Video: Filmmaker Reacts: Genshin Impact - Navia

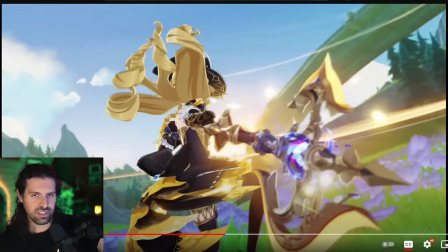11:18 What a cool weapon, and then we get this it's like a halberd It's so cool Is she weapon switching?
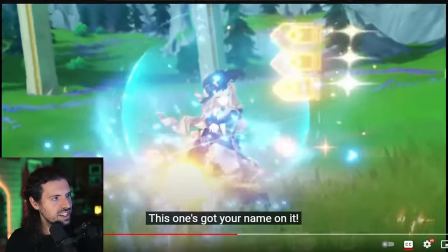11:27 No, there's no way. And then it's just a big, like, blaster.
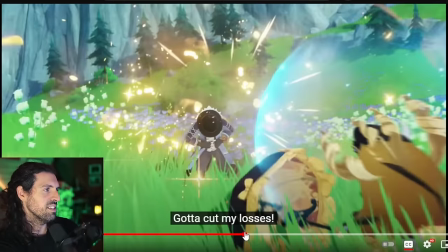11:34 Do you see that effect? There's a really cool sort of idea here. Look at this. Look what happens when she fires it.
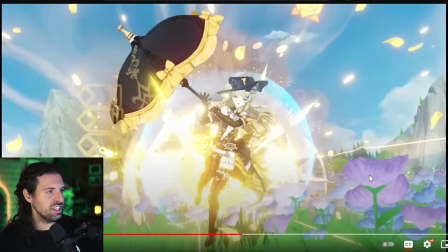11:41 This sort of magic effect has petals and has flowers like she was in that daydream, dreaming of bouquets and stuff. Look at this.
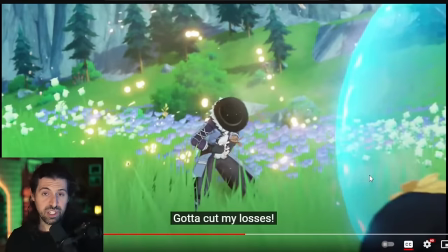11:49 It gives, like I said, that sort of Princess Peach vibe. you ever played a princess peach in smash bros who's just too dang good and you know you've lost the moment
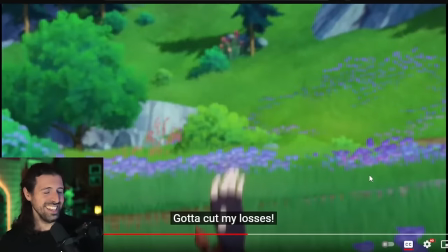11:57 the match starts yeah um it's extra funny that situation because of the you know i have an umbrella i'm just hanging out
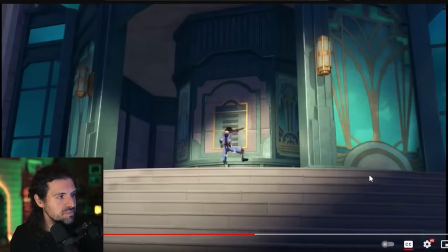12:06 and it just makes it so ridiculous that's sort of the fun of smash bros right but that's the feeling i'm getting i
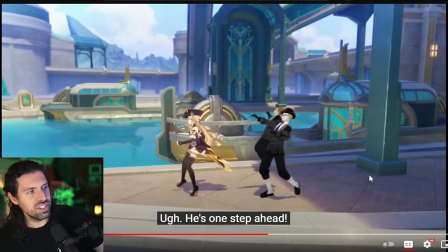12:14 love that you know we have these cool transitions that imply that the chase has gone all day. Also, the chase started at night. So did we really do a chase all night?
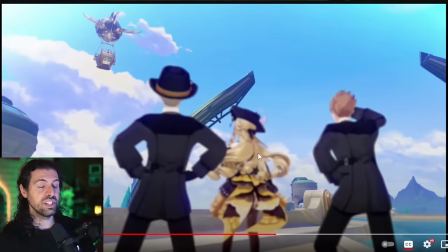12:25 Also, just voicing the skill of the character, we have her henchmen here are like doubled over and she's again you got an umbrella and a dress that you typically you think would be hard to run in and she's just completely fine.
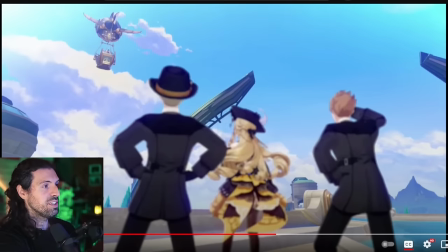12:41 I love it. it's showing that she's just like very powerful you know this
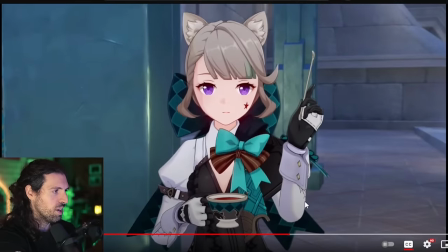12:48 is great too it's like uh which way did it go which way did it go you know i love it a little bit of uh visual
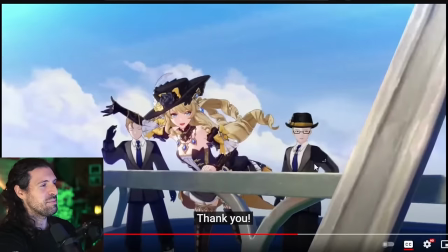12:53 humor thank you and we get another character from fontaine perfect so
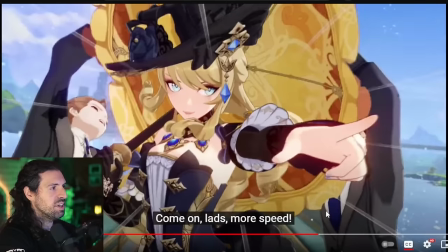13:01 it's like by sea by by air everywhere and i love it this is just again another manga shot with the manga lines physically appearing
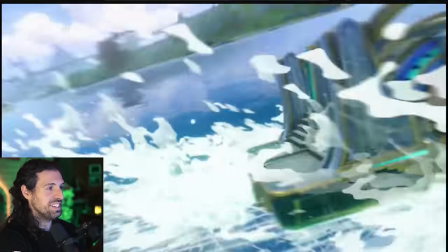13:10 Please boss, put your umbrella away. Really nice change there. Tracking.
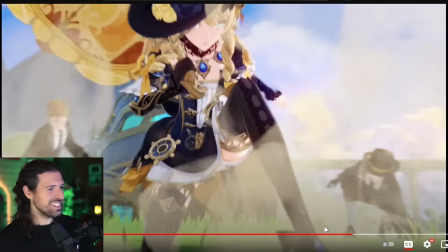13:18 And I mean, come on, we get the hero shot, right? I always talk about the hero shot. It's one of my favorite shots. Look at this.
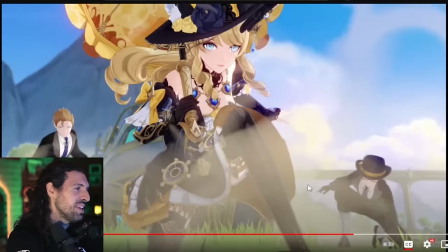13:24 Boom. Rolls into it and ends up in this awesome shot here. Let's watch the whole thing.
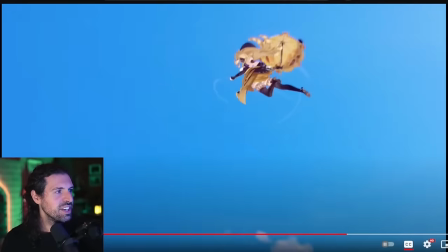13:29 Let's get to the beginning of it. Watch this. Really nice. Now, let's see if this cuts.
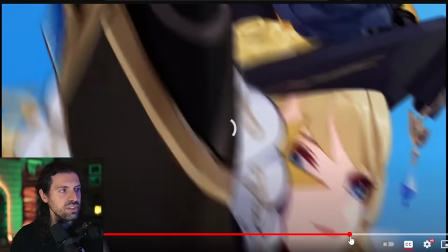13:36 It's actually kind of hard to tell because of the momentum of it. and I might do a sort of like false cut here anyway yeah we have the wide
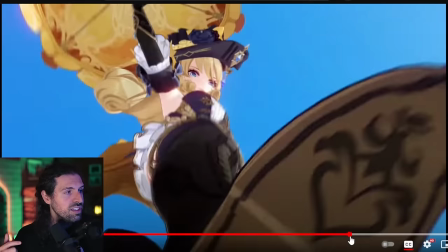13:43 angle she falls through with her umbrella look at that you can literally see the cool symbol on her shoe like it's just style everything's style boom and this is interesting it's almost the opposite of the other shot remember we fell past her we fell past her
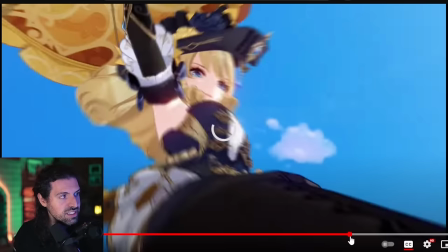13:57 leg as the camera smacked into the ground now it's almost the opposite she's falling past us it's a cool effect right and I think it's actually
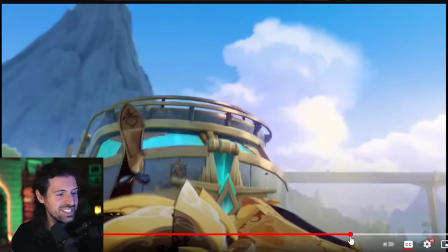14:07 i think it's an unbroken shot yeah it's an unbroken shot which is you know makes it even cooler she does
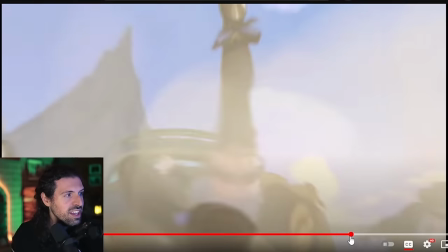14:12 the sweet action roll and then we appear in the
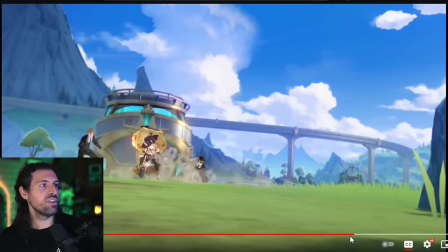14:18 cool hero shot of course you know emphasized that we have her uh her henchman here you know in in cool poses as well
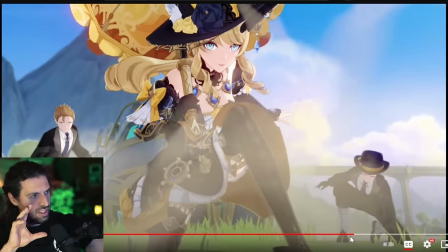14:27 really really nice the hero shot like i always like to say it's lowered down a little bit with the camera to sort to emphasize the grandiosity the uh the power of this hero and she's in a cool pose again she's got the umbrella she's dressed up fancy she's doing action rolls she's flipping
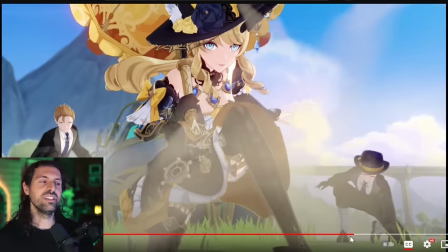14:43 through the air 100 feet in the air it's just like she's so cool she doesn't need to break a sweat you know it's just awesome it emphasizes that uh we've chosen here just a nice sort of uh i would say about a 30 millimeter lens standard wide very nice choice um and a nice shallow depth of field actually Yeah, the background's blurred out.
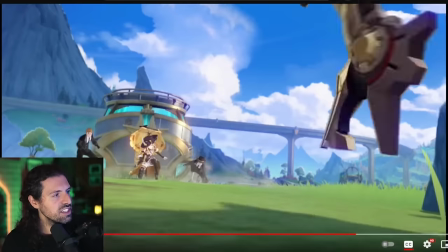15:02 Anyways, let's keep watching the dust adds the effect here and The guy continues.
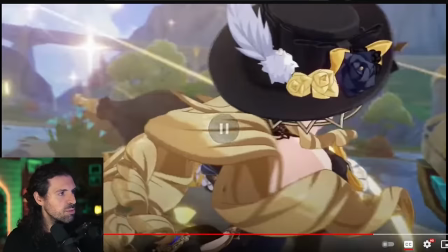15:08 He's now got a Gundam with him madness But she smiles right it's like a deadly war machine.
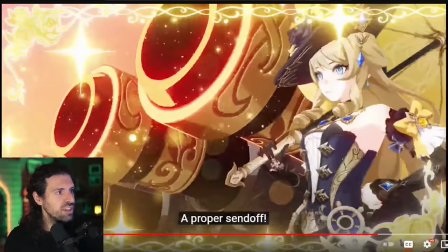15:16 She laughs about it With her character and let's talk about this.
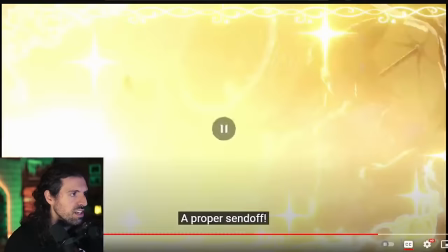15:20 I said I guess it really is another match cut because yeah We really cut to a different background at least